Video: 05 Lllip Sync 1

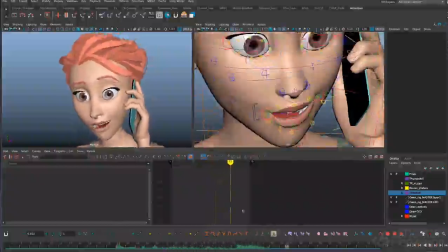So now I'm ready to go ahead and start working on shaping the lips a little bit more.
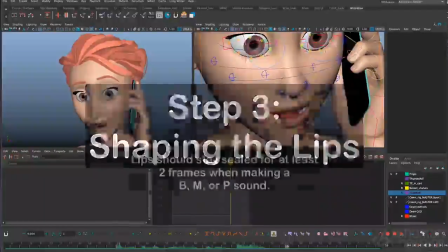The first thing I would want to do is sealing the lips for B's, P's, or M sounds.
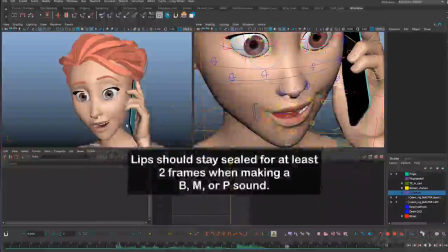Unfortunately, there are none of those sounds in this dialogue, which is kind of weird. But also closing the bottom lip under the top teeth for the F or V sound. In this case, the F and far. I'll need to make sure the bottom lip is contacting the top teeth.
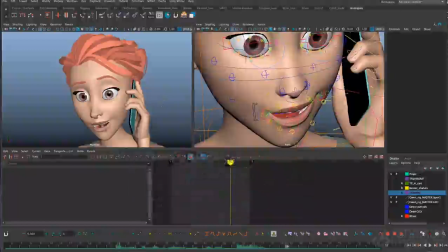And then I'm going to want to start shaping the lips as they go into the corner of the mouth for getting my oohs and ers and ch and sh and j, pinching off the corners of the mouth so that they form a smaller opening at the front of the face.
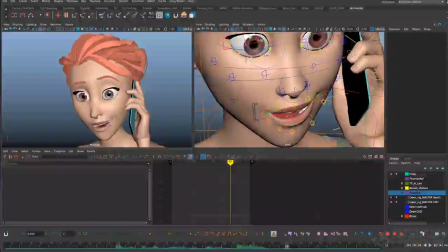This will be on top of the work I've done bringing the corners in and out to make those smaller shapes at the front of the face. So first let's deal with the lip contact for the F.
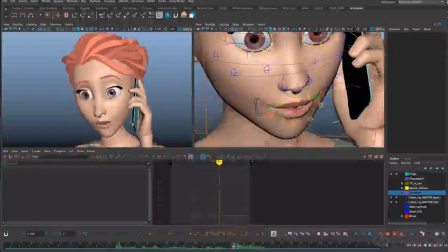I hear about 3 frames of F in there. Normally, it goes by faster. In this case, I feel like she's emphasizing that sound, which is great. It's going to make it really easy to read.
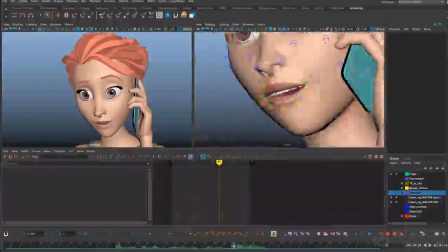But even if you only heard it for 1 frame, you'd want to try to get that lip closed for 2 frames.
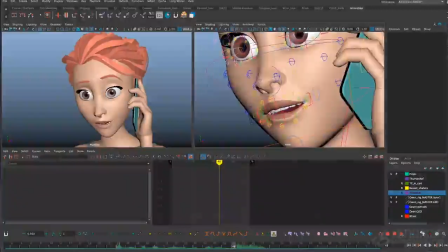Generally, if you want the audience to be able to read a shape, you have to hold it for at least 2 frames. This is especially important for B's and M's and P's. And it goes back to the idea of really favoring the extremes in your mouth shape. So the audience is only reading the shapes that are making the sounds, and they're less paying attention to the in-betweens.
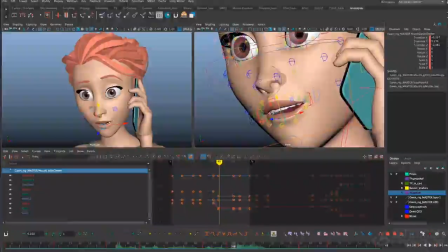So let's see, where's that last frame where I need that F sound? I think right here on 48. So let's just bring this lip up here and make sure it's touching the teeth.
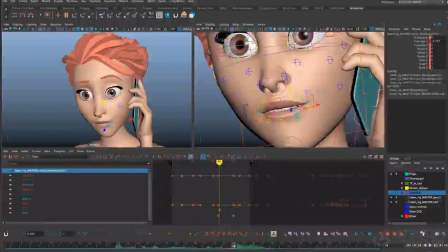Shape that like so. I might even bring the top lip up a little bit to reveal those top teeth so that we're not just getting a little bit of sliver of top teeth showing there. Let me go to the previous key here and pull that up so she's just anticipating that a little bit.
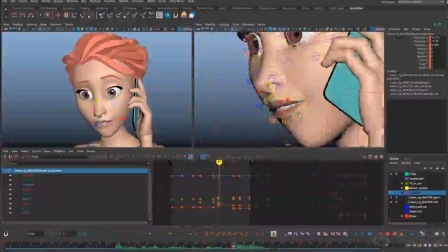So we've got a closed lip shape there. And for an F, you can have the bottom lip curled in or curled out. Depends partially on attitude, partially on what sounds are surrounding it. So she's saying too far. So I imagine that lip's already going to be out and sticking out because of the ooh shape that came right in front of it.
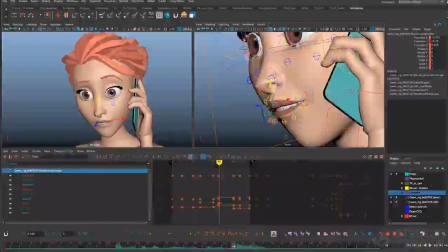So I'm just going to leave that lip curled out a little bit. I'll do a curl pass later. For right now, I might pull that lip out a little bit in TZ. We go back and shape this so we seal off those teeth.
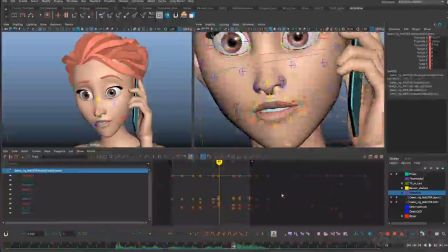I think I'll pull up the top lip just a bit more. And so that's the last frame where I want the F shape.
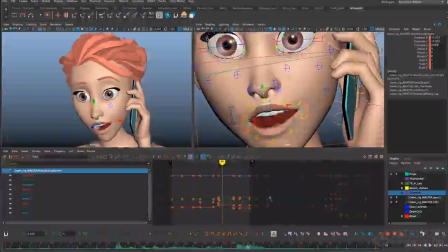So I'm going to let the lips ease out of that for the next pose here. So 3 frames later, I'm just going to go to those lip controls and copy back in the expression shape that I had from before.
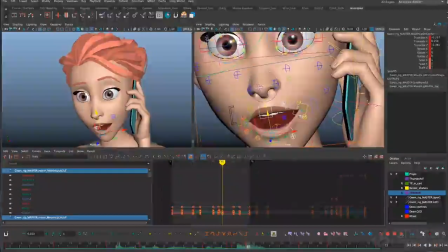Okay, far. I see the bottom teeth creeping in just a little bit right there. I can fix that later, but it's something to be aware of. I hate seeing just little tiny hints of teeth like that. You either want to show them or hide them.
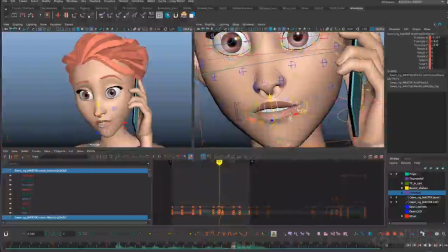Alright, so we posed the last frame of the F. I'm going to go ahead and pose it for 2 frames previous to that. So let me just select my lip controls here.
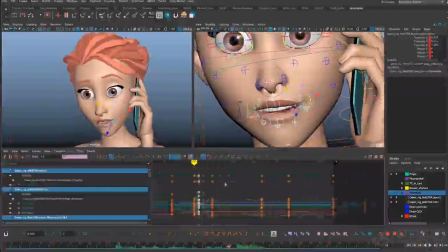Okay, let's just copy this pose, paste it on the previous pose, and or the previous frame, and then 1 frame before we'll paste it again. Now, the jaw is moving slightly through this sound,
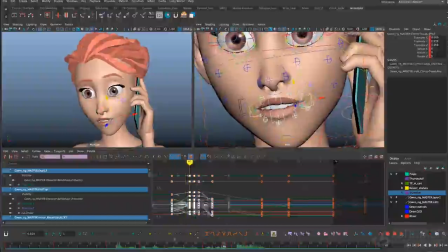so I'm going to have to adjust the pose on the lower lip to compensate for that. So here the bottom lip will come up a little bit higher just to reach the teeth, and then it can